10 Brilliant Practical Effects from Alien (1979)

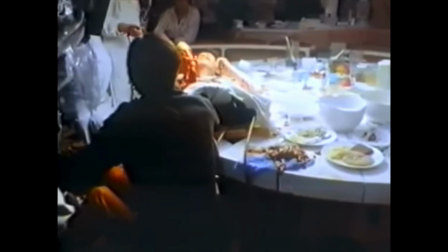4:11 The chestburster mechanic would not work. When it eventually did, it caught the cast by surprise.
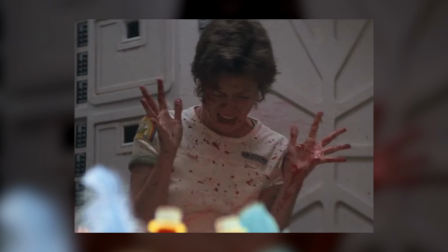4:19 Lambert's shock is really Veronica Cartwright's shock. It feels so authentic because it is authentic.
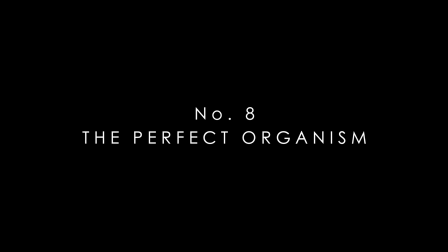4:26 Number 8. The Perfect Organism. Sculpted by H.R.
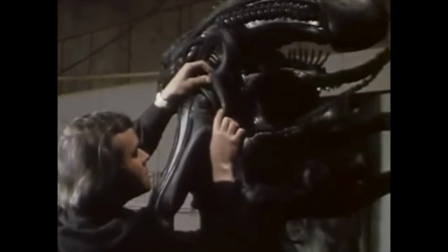4:31 Giger himself, the original statue for the alien was cast into especially durable latex and made into a full-size wearable suit.
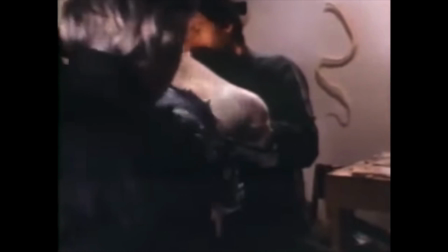4:40 Between the heavy jaw mechanics in the helmet and sweltering heat, suit actor Bolaji Badejo had to put up with unbearable conditions,
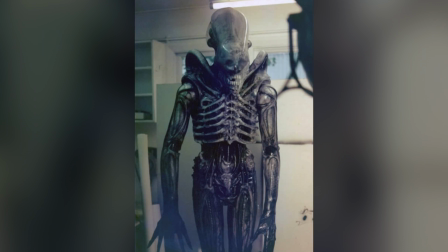4:48 yet he was possibly the most mature and committed person on that set.
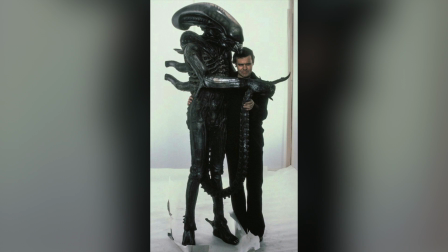4:52 His performance was legendary, and the film would not have been the same without him.
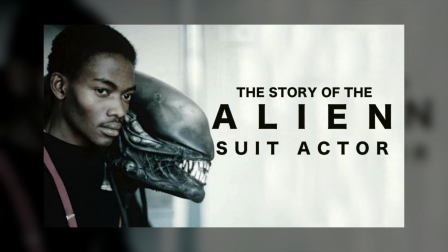4:57 To learn more about Balaji Badejo's story and the production of the suit, I recommend the previous video I did on the story of the alien suit actor.
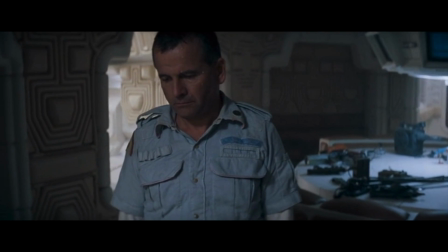5:05 Number 9. The Artificial Person. Ash assaults Ripley and would have killed her had Lambert and Parker not found them.
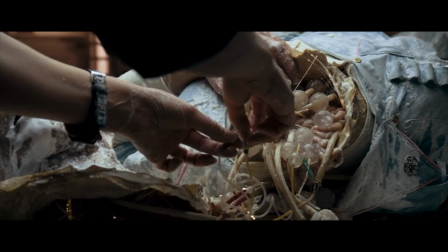5:12 When they attack Ash, it's revealed that he's an android sent by the company to ensure the safe capture of the alien.
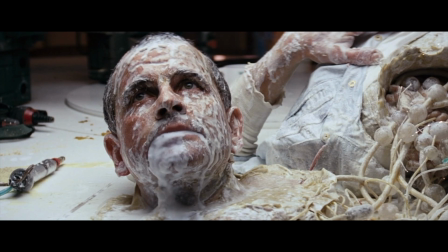5:19 The disgusting synthetic liquid in this scene that looks like milk? It's actually milk.
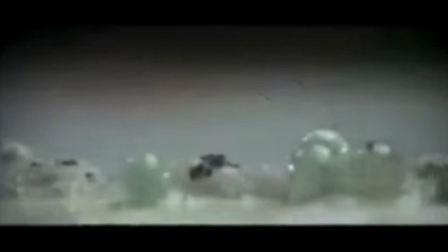5:24 And the strange,
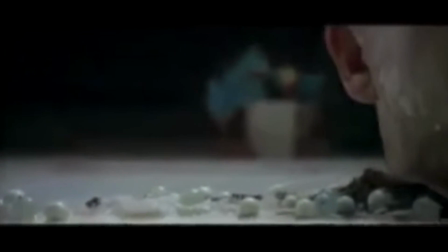5:26 vaguely organic cord sticking out of Ash's head is really made up of small clear marbles and a little bit of pasta.
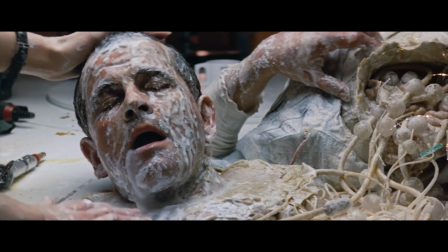5:34 It's unclear what the cord's actual use is, but it fits aesthetically in the scene.
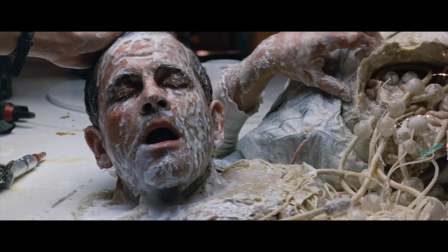5:39 The peculiar look of the thing makes our imaginations fill in the gap of what it could be. Number 10. The Nostromo. No horror movie is complete without a haunted house.
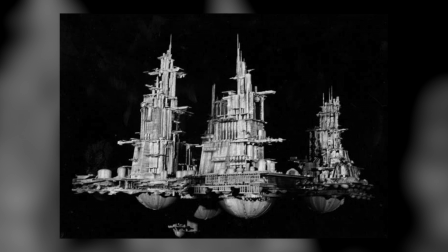5:51 The towering spires atop the spaceship are not unlike those you'd find on a Gothic church. That's exactly where the inspiration comes from.
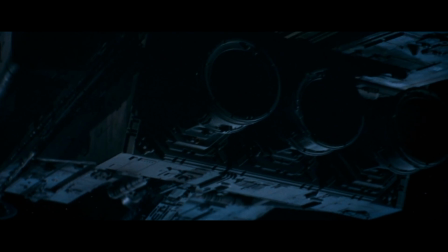6:00 Although it becomes more and more menacing throughout the film, the Nostromo initially isn't a dangerous place at all.
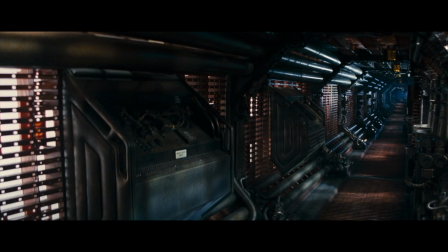6:06 When we're first introduced to it, this spaceship is actually pretty boring.
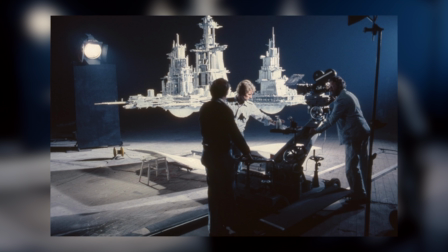6:11 Up until Alien, space travel in film was seen with such fantasy,
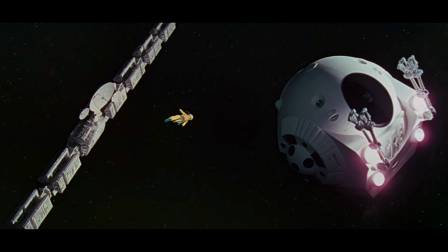6:16 the majestic wonder of Kubrick's 2001: A Space Odyssey, the thrilling excitement of Lucas's Star Wars.
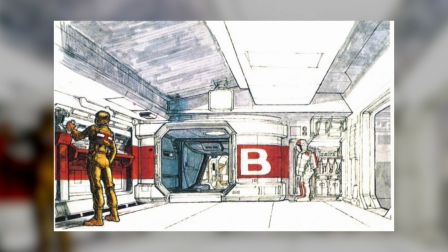6:23 But here, Ron Cobb's ship is designed as this mundane workplace with a blue-collar staff,
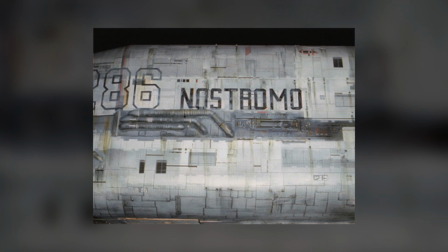6:28 a few suits from the company, and an undercurrent of social class tension between them.
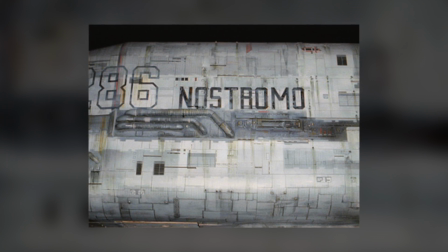6:33 It's this realism that grounds the film from the very beginning and makes all the horrifying events that unfold feel authentic, like they could happen to you.
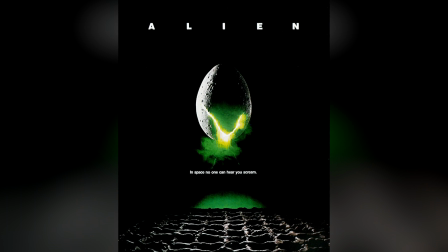6:43 Alien is my favorite horror movie of all time. I love every terrifying moment of this film.
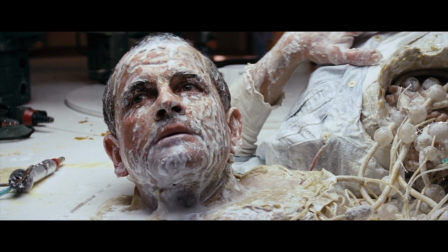6:49 To me, it stands as an immortal testament to masterful special effects filmmaking techniques.
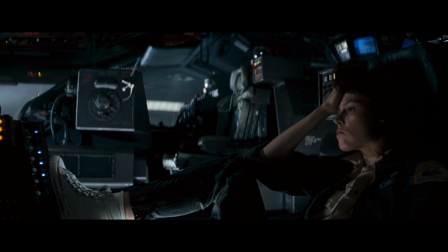6:55 It's a film full of incredible performances, clever writing, gorgeous music, and brilliant design.
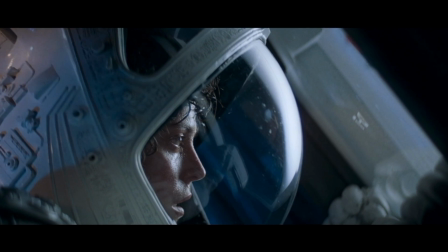7:02 It's a shining example that anything imaginable can be realized on screen.
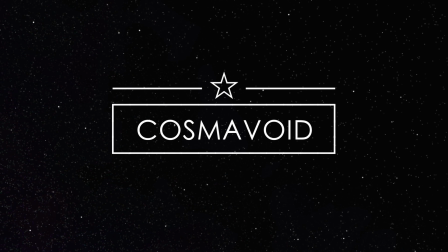7:10 Thank you for watching. Happy Alien Day, everyone. Be sure to come back for more videos soon. Stay tuned.